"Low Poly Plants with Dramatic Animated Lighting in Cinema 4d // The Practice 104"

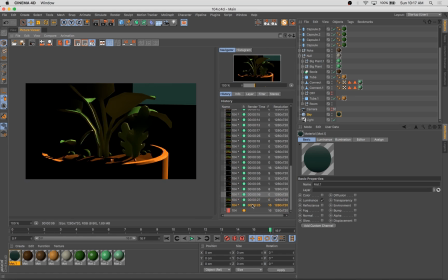Also, adjusting the amount of fill light that we have with the sky object. Because I do want it to be really moody and kind of low light, except for the light that's coming in through the window and really highlighting these plants.
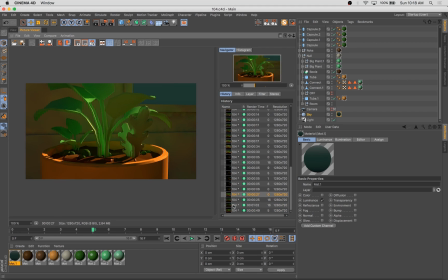And you can see the effect of the subsurface scattering, especially on the larger stalks. that where the light hits,
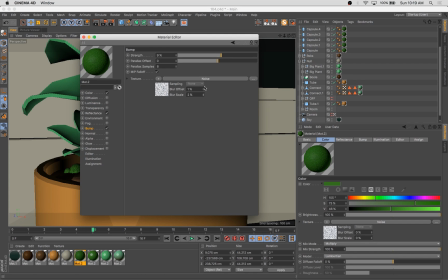you've got a really strong highlight, but then the light sort of dissipates throughout the stem of the plan and has this subtle sort of illuminated quality as the light draws throughout the rest of
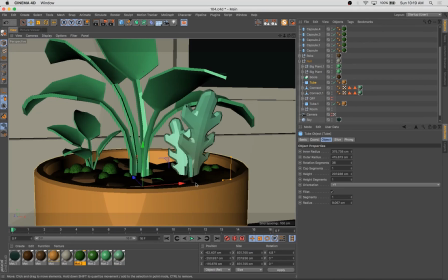the geometry. I think it works really, really nicely.
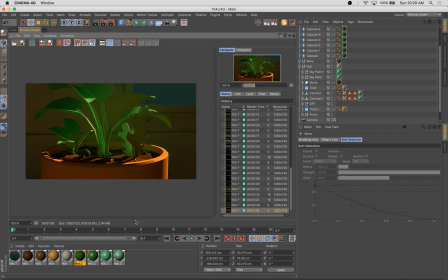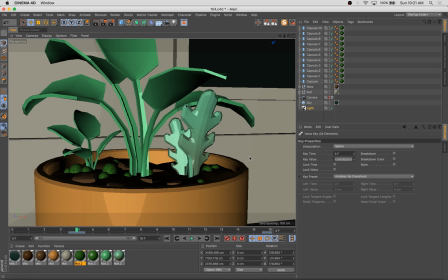And I'm just going through, adjusting little parameters, adjusting lighting, the color of the sun, and really making sure everything's working here.
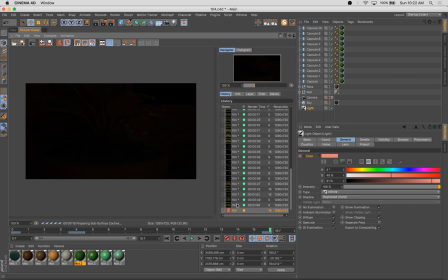Now, you could achieve a similar result by using the physical sky object and just keyframing the time. which is really, really great,
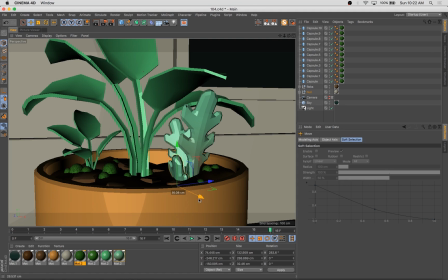because when you adjust the time in the physical sky object, it will automatically change the angle and height of the sun and color of the sun and color of the fill skylight. So that's a really great option as well. I think it's definitely worth exploring.
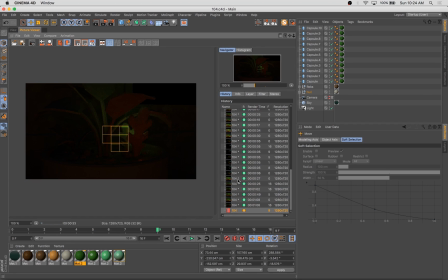And although I abandoned it at first for the approach I'm taking now, the physical sky object is quite similar to the lighting setup I have now,
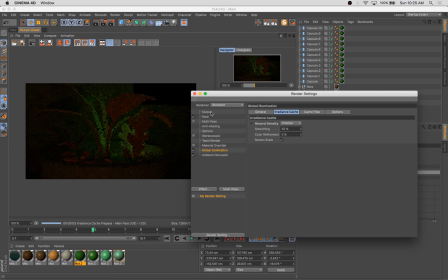in that it's a globe fill light and a strong infinity light.
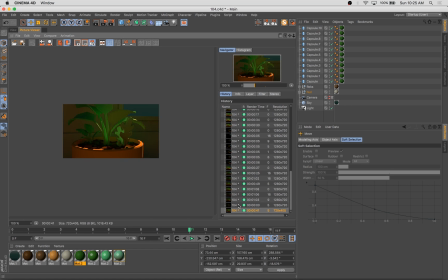So I chose to do it by hand, but you could really achieve something similar with the sky object, I think, given enough experimentation.
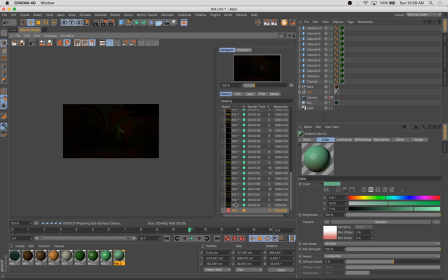So here I'm just going through and doing some test renderings,
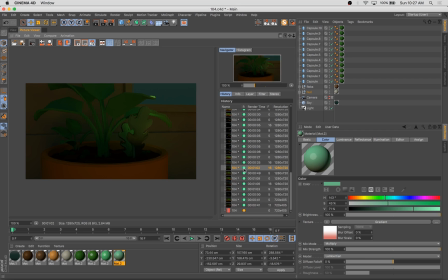making sure that we've got nice lighting and a nice progression of this movement of light across the model.
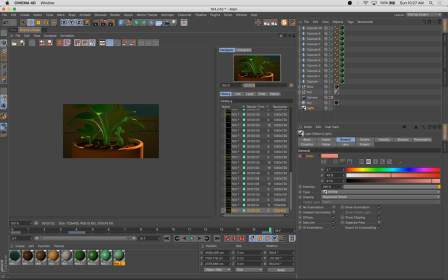Of course, I didn't want to render every single frame out before figuring out whether the approach worked or not, so I'm just doing tests here and there, and I've gone ahead and actually, I've turned my rendering settings up a bit,
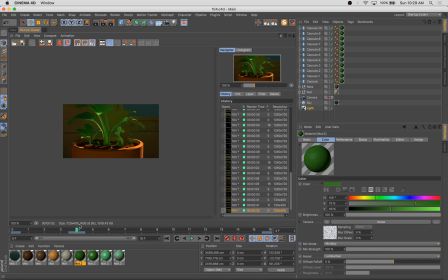but I've turned the size of the rendering down just for these tests, just so I can get a quick look at how everything's looking, make sure I'm happy with the progress before I go ahead and hit render,
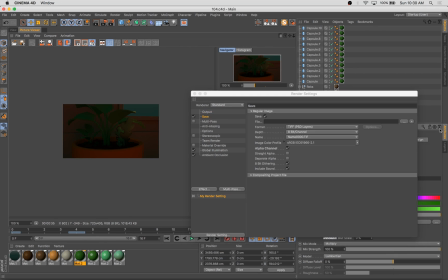which I'm turning on all frames, I'm setting up a spot to render these two.
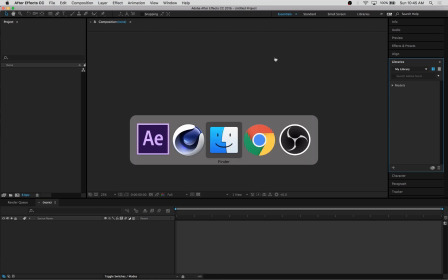I'm going to hit Render, and I killed the recording for a moment and let the whole set of frames render, and here we are with the final set of frames.
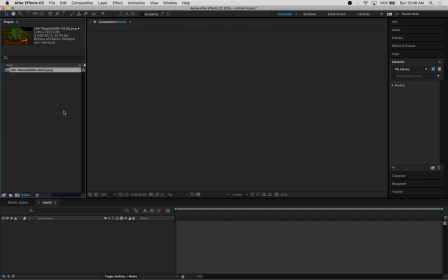I'm going to compile those in After Effects. I don't frequently use After Effects on this show, but I think for what I want to do here, it makes a lot of sense.
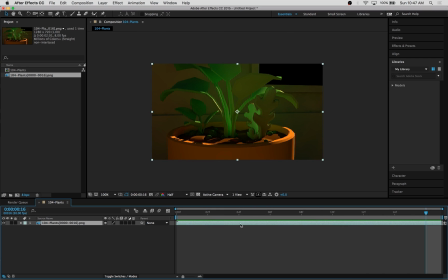So what I'm doing here is I'm setting up a composition with a low frame rate.
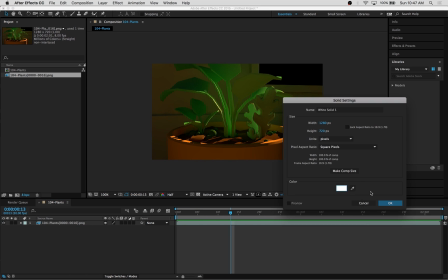It's only 16 frames, I mean, that's less than a second, depending on your typical,
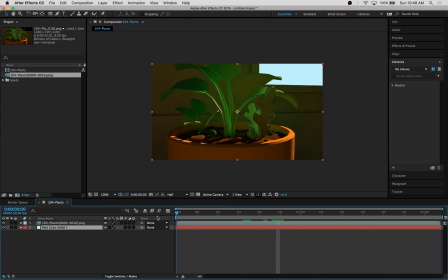you know, if you're using a typical frame rate of 30 or 24 frames a second, 16 frames is like,
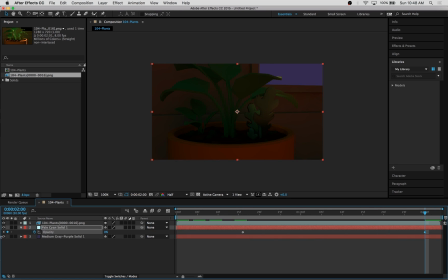you know, half a second approximately. So I've slowed some of that down a little bit. I've also, when I rendered these, I made sure to include an alpha channel for the window. And what I'm doing here is actually just manually adding sky colors and going for a sort of sunset effect. So you can see here,
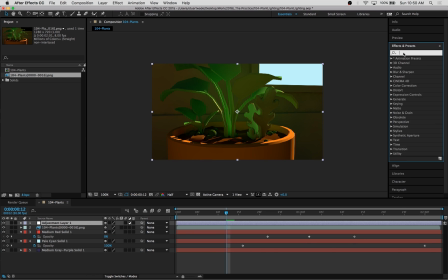I'm I'm adjusting the opacity of several different colors of just flat solids inside of After Effects. And you can see I'm getting sort of a sunset effect as the different colors change their transparency.
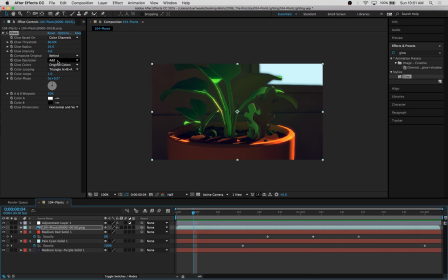And then I'm also adding an adjustment layer and doing some stuff that's very similar to what I would do in Photoshop, which is adjusting the curves and the hue and the balance. And then one of the reasons I used After Effects is the glow effect, which is a little bit, it operates a little bit differently than any sort of outer glows that you'd have in Photoshop.
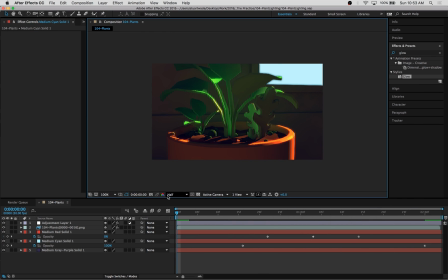It really just picks up highlights of a frame and adds a glow to those,
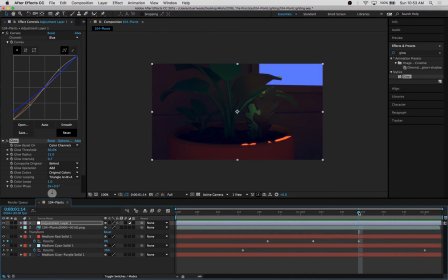which I think highlights the subsurface scattering and the dramatic lighting in a really, really beautiful way.